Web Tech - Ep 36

Kelly I'm a senior colors here at film look incorporated and today we're going to take a look at the thriller and we're going to deal with some lighting issues that came up during production so we have a woman here she's upstairs in her bedroom fast asleep and then all of a sudden she
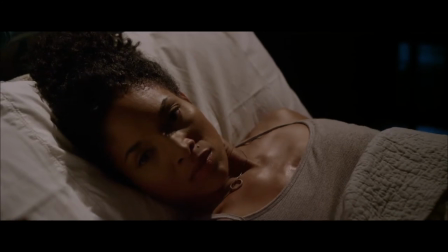(0:24)
hears a noise and she wakes up and you
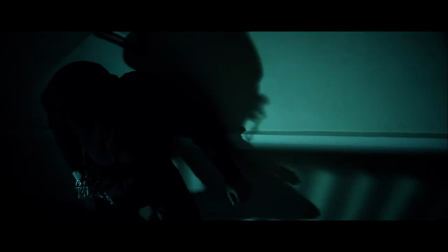(0:30)
probably already can guess what the issue is that's supposed to be moonlight and for
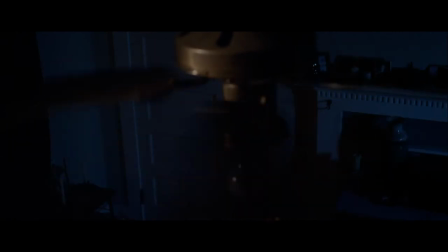(0:35)
one reason another the balance is not quite right because it doesn't match what's going on in this room so
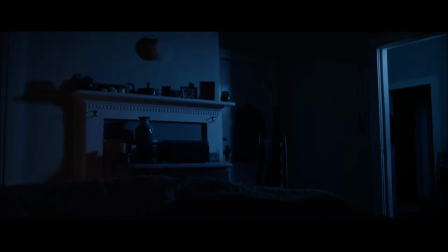(0:41)
let's go back and look at this scene one more time
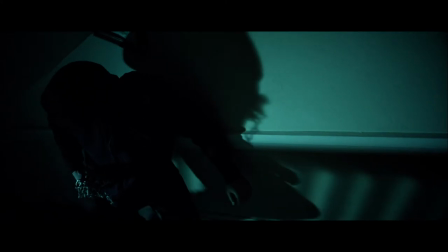(0:46)
and there's not much color in this shot however in
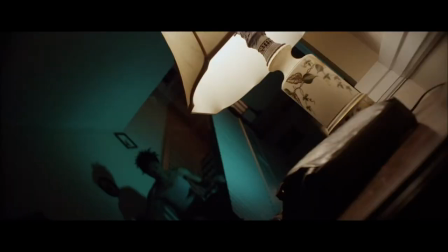(0:51)
a subsequent shot here downstairs like this one here we don't want to just simply change the hue of the entire frame because what will end up happening in fact I should demonstrate here is if we adjust the hue so that it turns into
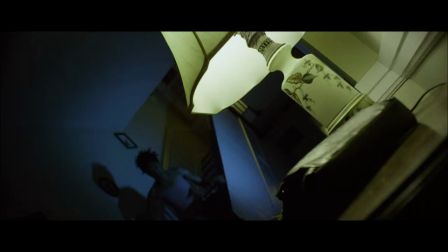(1:08)
blue sunlight I mean blue moonlight I should say the the lamp goes a little bit green as you see well very green so that's not going to work so what what can we do well let's do this instead let's change the hue of the cyan of the picture,
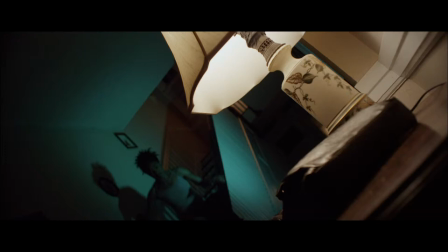(1:27)
because that is cyan that's coming in as opposed to blue. Maybe make a slight adjustment here. And then let's bring the saturation down of that cyan. And as you can see, it doesn't affect the lamp at all.
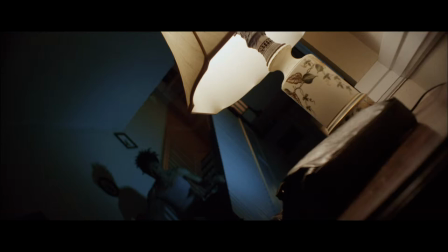(1:44)
And that's very helpful, because that will basically mitigate any issues we have with changing the hue of the entire frame. So let's use that as our adjustment here and we copy that and
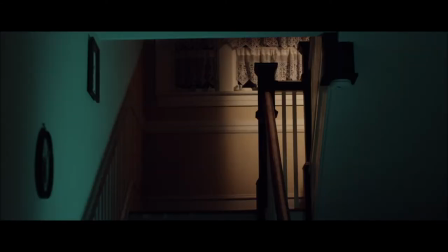(2:03)
let's apply that to this scene or this part of the frame. Paste that and that works pretty good.
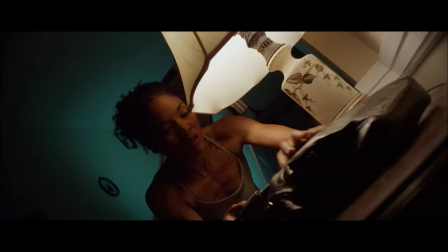(2:10)
Next shot, apply it to that,
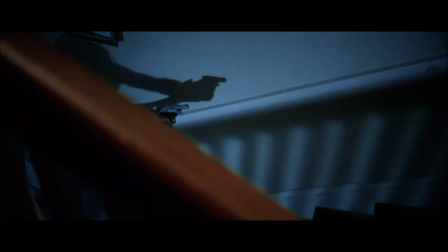(2:14)
apply it to that, and that, and that's fine there.
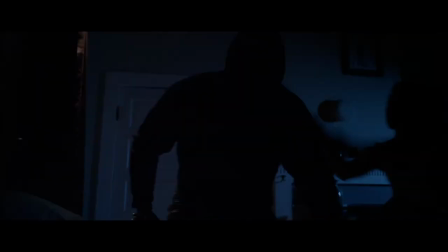(2:20)
Let's go back to where our prowler is going up to hit the stairway which is right
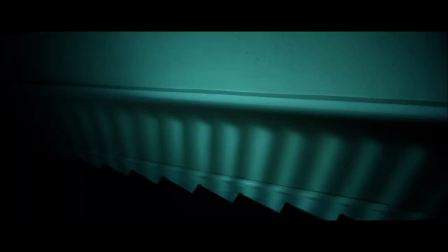(2:25)
here and apply that to that okay
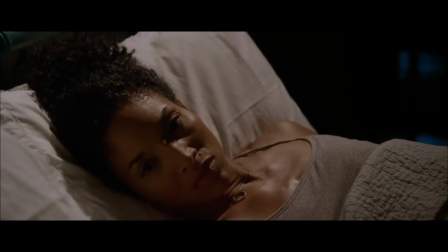(2:29)
now we can play the scene back and see how it looks and it should look like true
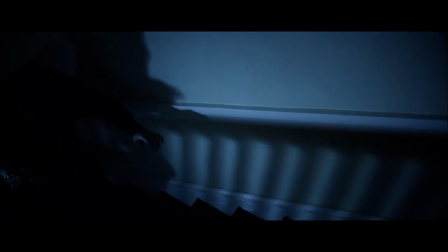(2:35)
moonlight coming in especially when you compare it to the upstairs shot that's
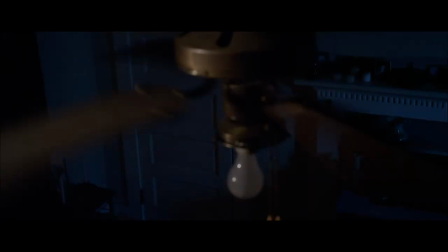(2:39)
following this there's and then yeah that's a better match doesn't look so cyanish and
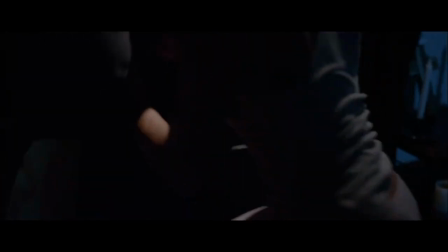(2:49)
we'll scoot forward to toward the tail end of the scene where the woman is attacked and
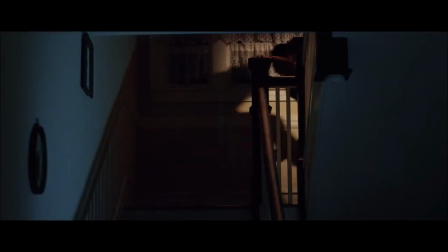(2:59)
as she goes out the door to get her gun yeah it's a better match well we can make a slight a slight adjustment here
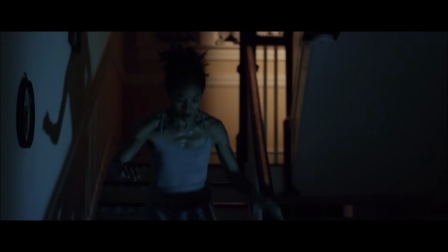(3:08)
let's let's increase the cyan saturation a bit so it matches better what's going on upstairs let's go back one more okay there that's better stairs and she gets her gun nice lamp kind
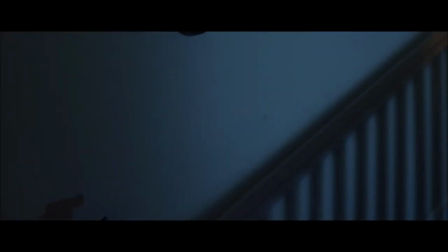(3:27)
of a yellowish lamp coming light coming out of the lamp and that's cyan that awful cyan has been corrected now as you see
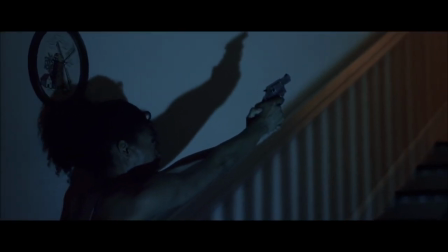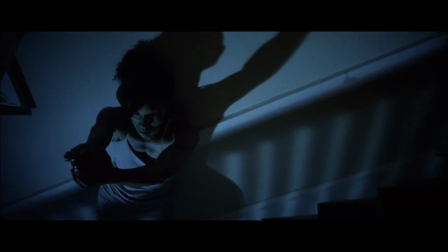yeah it's a better match hope you enjoyed that we'll see you next time